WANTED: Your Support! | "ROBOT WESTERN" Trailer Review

Hello everyone! Just the other day I received an email from author and illustrator Doug Hopkins.
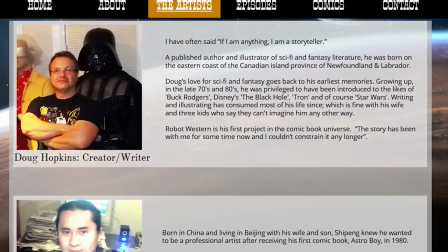[0:05]
He informed me that he was currently producing an animated series and asked if I could review the trailer for it. After giving it a watch, I thought, oh yeah, I can get behind this. So without further ado, I present to you, Robot Western.
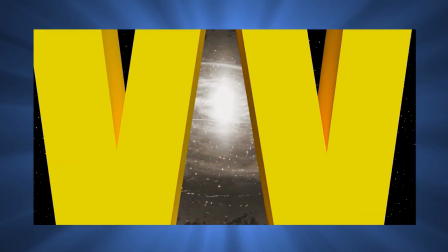[0:19]
I'll admit it's not the most eye-catching title, but the actual meat of the project looks and sounds promising.
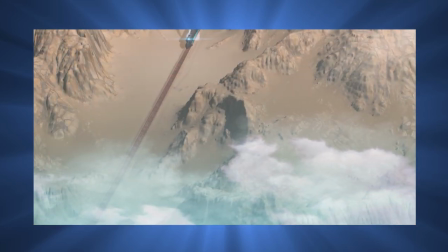[0:25]
Robot Western is meant to blend comic book art and animation, which definitely shows in its presentation.
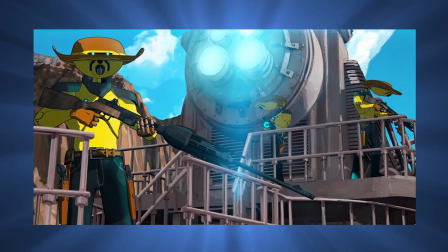[0:31]
The models are textured and rendered in such a way that makes them appear to have leapt off the pages of a comic book.
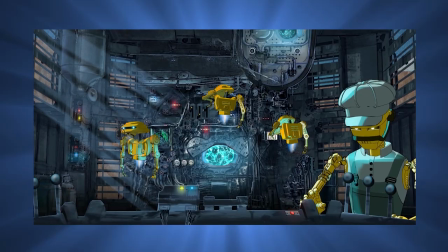[0:36]
And character, prop, or background, they're also finely detailed in terms of modeling.
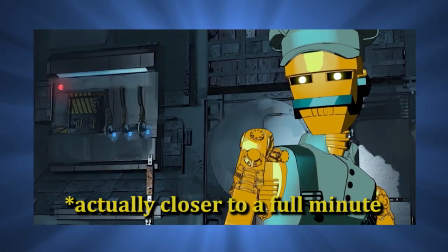[0:41]
While we see less than a minute of animation, the animation we do see gives off a professional vibe.
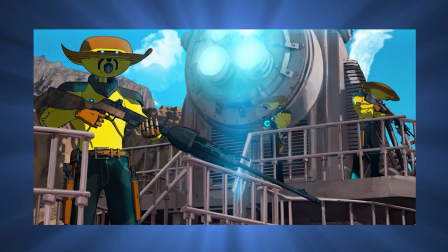[0:47]
Even the characters just standing around looks good, as they aren't stock still or swaying around like they do in more amateur 3D animations.
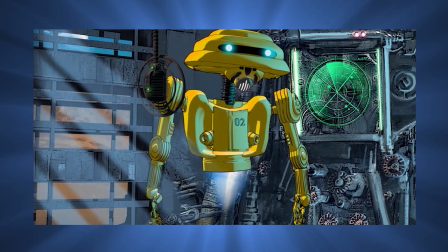[0:55]
Interestingly, while the characters are robots, they sometimes have organic looking deformations.
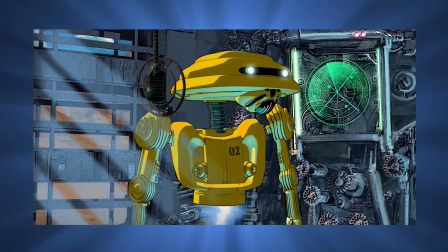[1:00]
This could just be a stylistic choice to make the characters feel more human, but I also think there could be more to it.
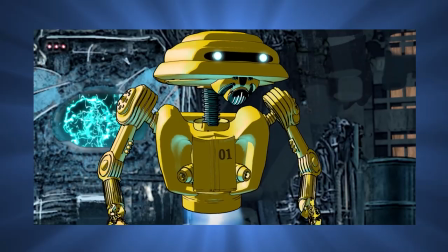[1:06]
Exactly what I'm not sure, but I feel it may relate to one of the secrets of this humanless frontier.
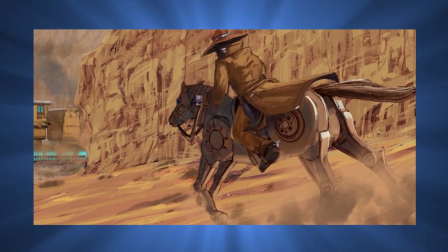[1:12]
After this scene on the train, the rest of the trailer is mainly made up of still art of different scenes, perhaps stuff they haven't had the chance to animate yet.
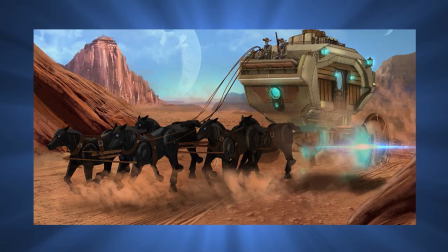[1:19]
And I must say, they're beautifully illustrated. They show off different moods, action, and do a fine job at creating wonder.
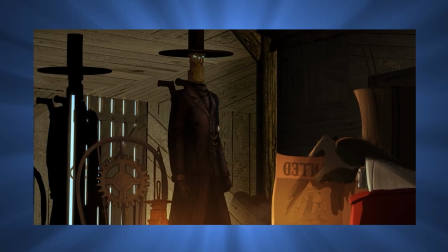[1:26]
This shot here is one of my favorites. It makes me think, who is this? Who is he talking to?
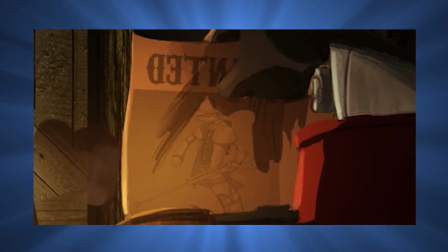[1:32]
He's looking at a wanted poster. Is he a bounty hunter of some kind? And then there's this shot of a standoff in the middle of a town as its citizens run for cover.
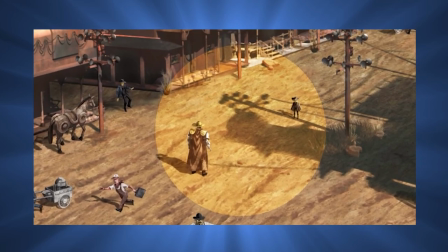[1:40]
Who's fighting? Is our main character among these two? What led to this standoff in the first place?
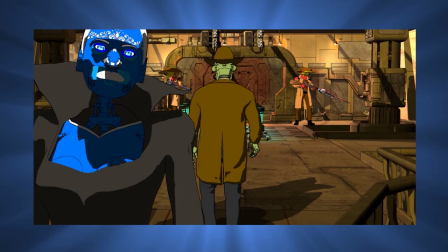[1:46]
Another point of interest I find from these shots is the variety of forms these robots have, as some look human, others don't look human at all, and some are even in the shape of animals.
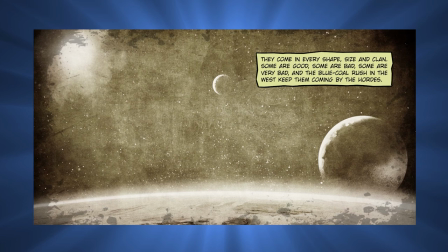[1:56]
Seriously, there's so much potential for story and world building here.
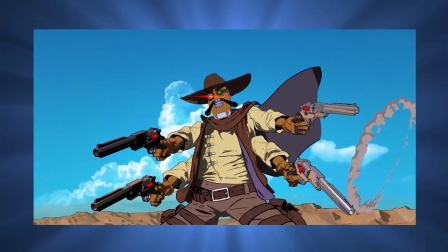[1:59]
I also want to add that the particle effects they have so far look pretty damn good, and enhance the overall comic book feel of this project.
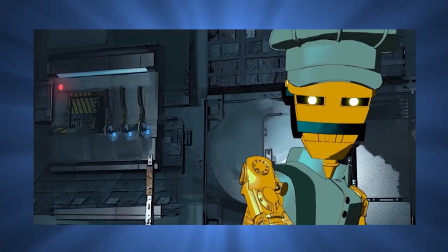[2:07]
I think the only thing I'm iffy on in this trailer is the robot voices.
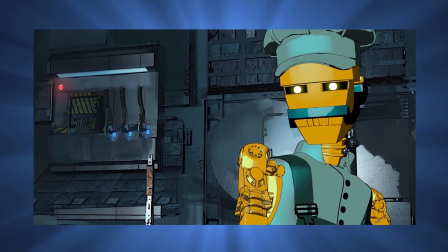[2:11]
I get that they're supposed to sound like robots, but the engineer robot here I found a little difficult to understand at first.
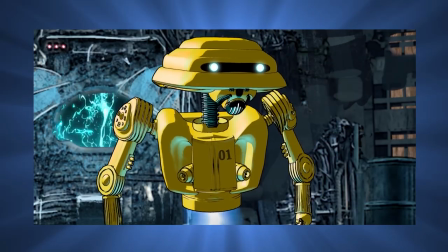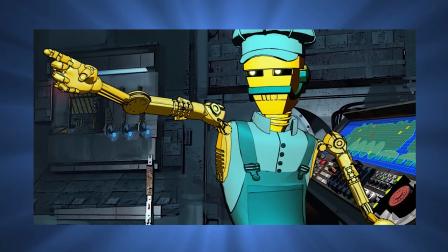[2:26]
In this case, the effects applied to the voiceover muffles the words, so I would tone them down a bit to make the voice clearer.
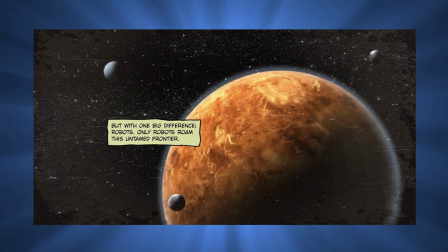[2:33]
Now let me tell you, this trailer appears to only scratch the surface of this story. According to the Robot Western website,
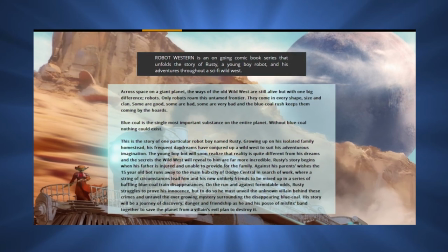[2:40]
the main story follows a young robot boy named Rusty who journeys to the big city of Dodge Central after his father was injured and unable to provide for the family.
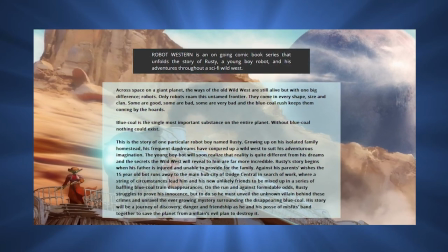[2:49]
While searching for work, he meets some unlikely misfit friends and gets mixed up in a string of blue coal train disappearances.
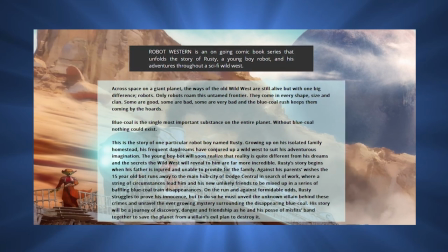[2:55]
Having to prove his innocence, Rusty must unravel the mystery behind the disappearances and stop a plot that threatens his entire planet.
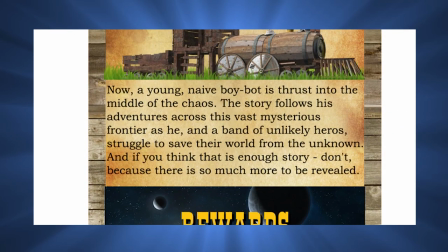[3:03]
In the Kickstarter page for the project notes, if you think that's enough story, don't, because there's so much more to be revealed.
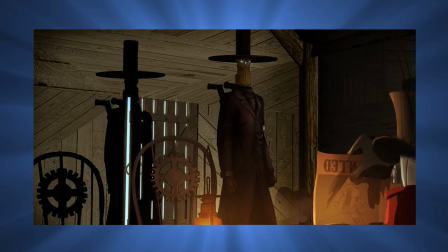[3:11]
I'd be lying if I said I wasn't intrigued. Honestly after everything I've seen thus far, I'm so eager to see what this story has to offer.
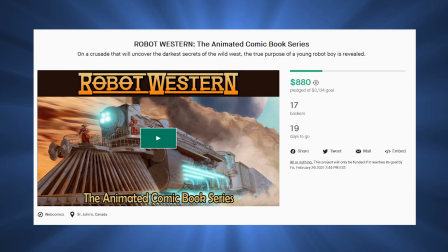[3:19]
As mentioned, Robot Western currently has a Kickstarter page. Their goal is to reach 4,000 Canadian dollars so that they can fund the first episode of the animation as well as the third issue of the comic book series.
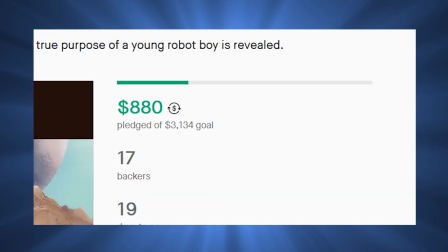[3:33]
At the time I'm writing this, there are about 1,100 Canadian dollars in, and the deadline is on… my birthday, funny enough. You can find the link to their Kickstarter page in the description of this video. And whether you can contribute financially or not, spread the word! Take to Twitter or whatever social media you frequent and boost the signal! I wish this project the best of luck, and I hope to see it realized.